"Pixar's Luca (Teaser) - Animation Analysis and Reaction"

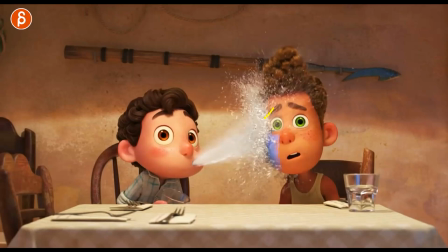And then you got that. And it's also a visceral reaction of, oh, it's not. You would have this. Or you got eye darts and looking and processing information. It's an immediate body physical reaction.
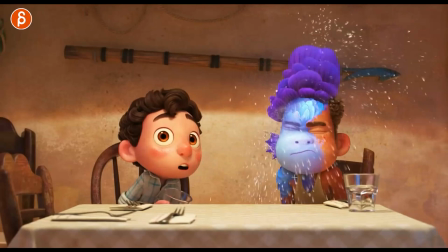So the shoulders do go up. Love that. Nice line here. Look at that asymmetry.
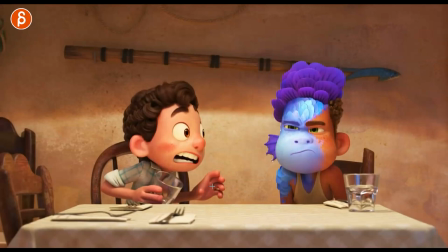It's great. So cute. I love all that. that his face there. And again, you got the squash and the stretch. You can see how much is changing. You can see a widening here. It gets into something slightly narrower. You can see the change, the squishiness in the face.
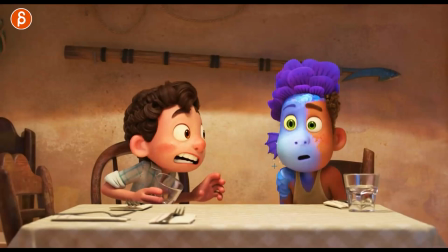And all of that. A bit of a softer move is technically different material and built versus the softer, a bit lighter material.
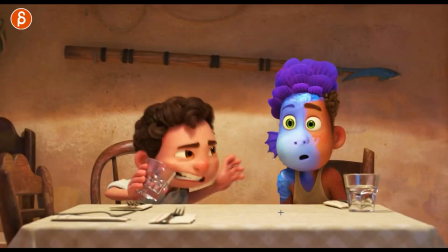The animation is going to be slightly different here. Love that detail. Also, load that little drop here.
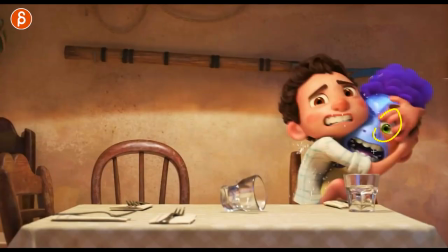love the hide again not completely hiding that eye so you can still get the shocked face in there
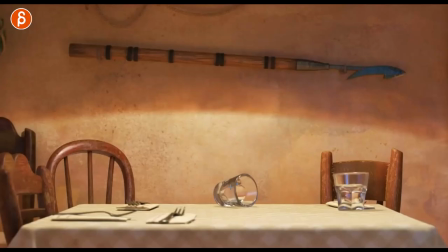that's great it's just so great which i know it's kind of the summary of all my trail analysis
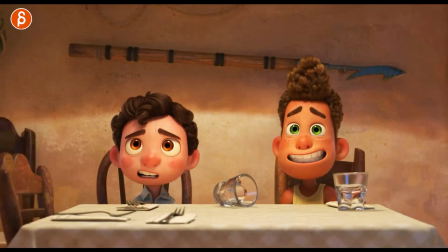things so great so great but it is it really is and even stuff like that when you go just over copper frames what have they done what are the details how do you settle into this what's the bounciness a little bit of squash and stretch in the head just a bit just has enough squishiness You can see the structure of that head,
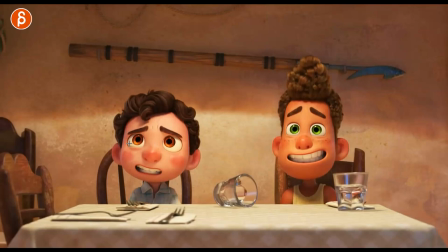how it changes. I think that would have a lead on the eyebrows going into that. Don't forget shoulders. Actually, it's something else I told the students yesterday. Don't forget shoulders.
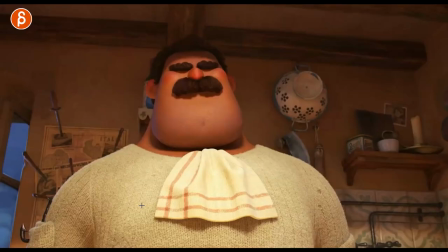It's a nice little one-frame pop there with that. That little bounciness. Just do enough. Don't forget shoulders. They're kind of like the eyebrows of bodies, I would say. I don't know if that is a cheesy expression, but you can do a lot. This reminds me of Collider with Chance of Meatballs.
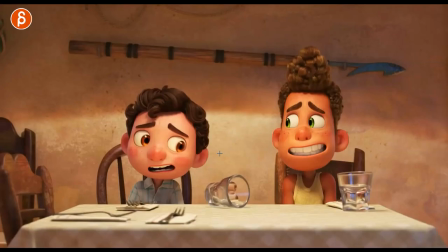Eyebrows and no eyes. At one point, the eyes will go up. I love that this guy has a mustache too. It's great. I'm looking at prop interaction. Again, fingers, props. I love all this. What was done? It's a nice little side roll.
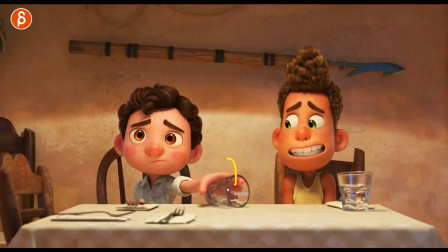It's not like a constrained pop into this. It has a slight. Because you put the fingers on there, and you can see how there are more fingers here, obviously, the one finger, the thumb here. So there's more pressure and it's light. We can see with this, there's a rotation this way. So the glass has to roll this way for the pickup.
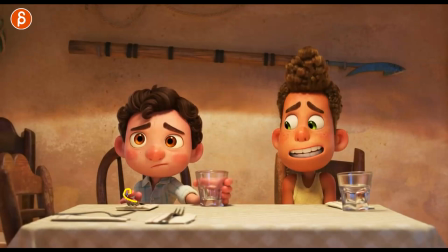It's a tiny detail, but I love it. I absolutely love it. Nice again, finger pose. Love this here. Okay. You know, telling us how the arms are together here in that pose. So cute. Little change there in the jaw.
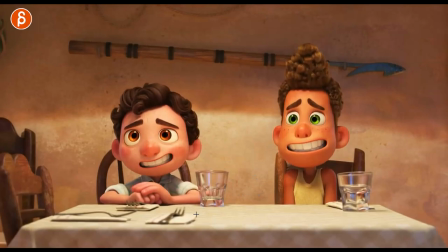I know these are all super tiny details, like skin here going off right here for that smile but again any students watching this that's what you got to do once you go in there for the final polish all those little details again contrast in
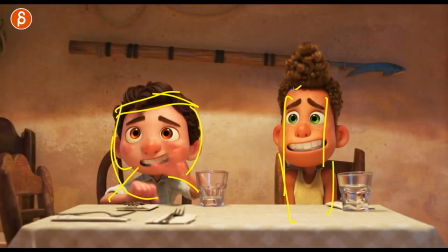structure and posing like the whole face is wider the hair everything's wider where this guy's narrower the face the hair everything is just slightly different even that glass is slightly offset and cartoony.
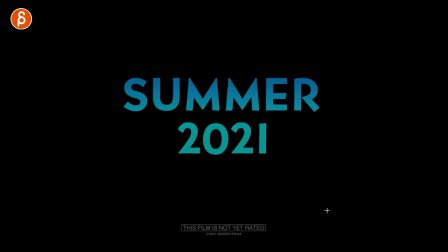You know what I mean? It's not like this photo wheel, clean, rectangular, whatever, round, whatever shape it has.
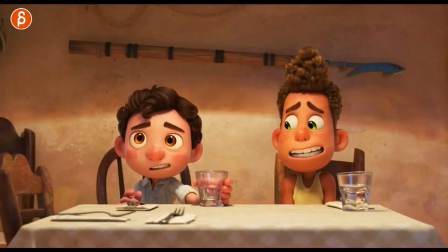Just enough of an offset. Oh, and then that's it. That's a bummer. I could watch this all day.
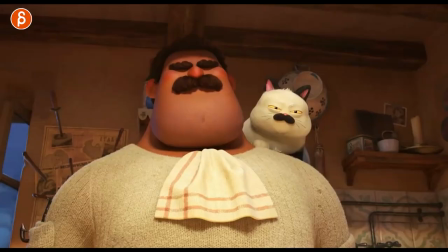Anyway, speaking of which, you have watched this with me all day now. So that is that.
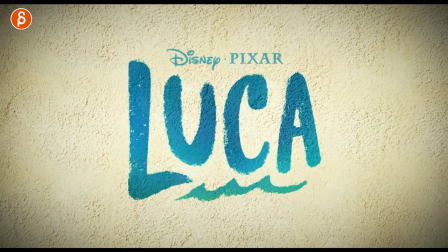There you go. Teaser for Luca. I love this. And if you like what you saw, you know the pages is YouTube.
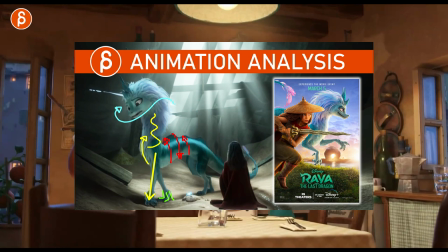It's the end. I do all kinds of analysis clips here. I'll put these at the end and in the cart.
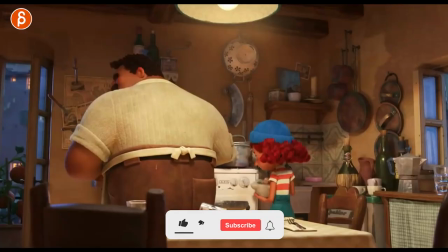So feel free to browse are on my channel subscribe if you want i know it's actually self-serving like and subscribe but that's what you do on this
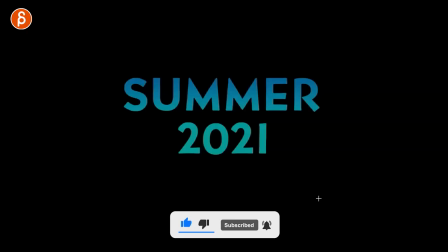channel right you say like and subscribe so do if you want hit that bell button and that is it thank you for watching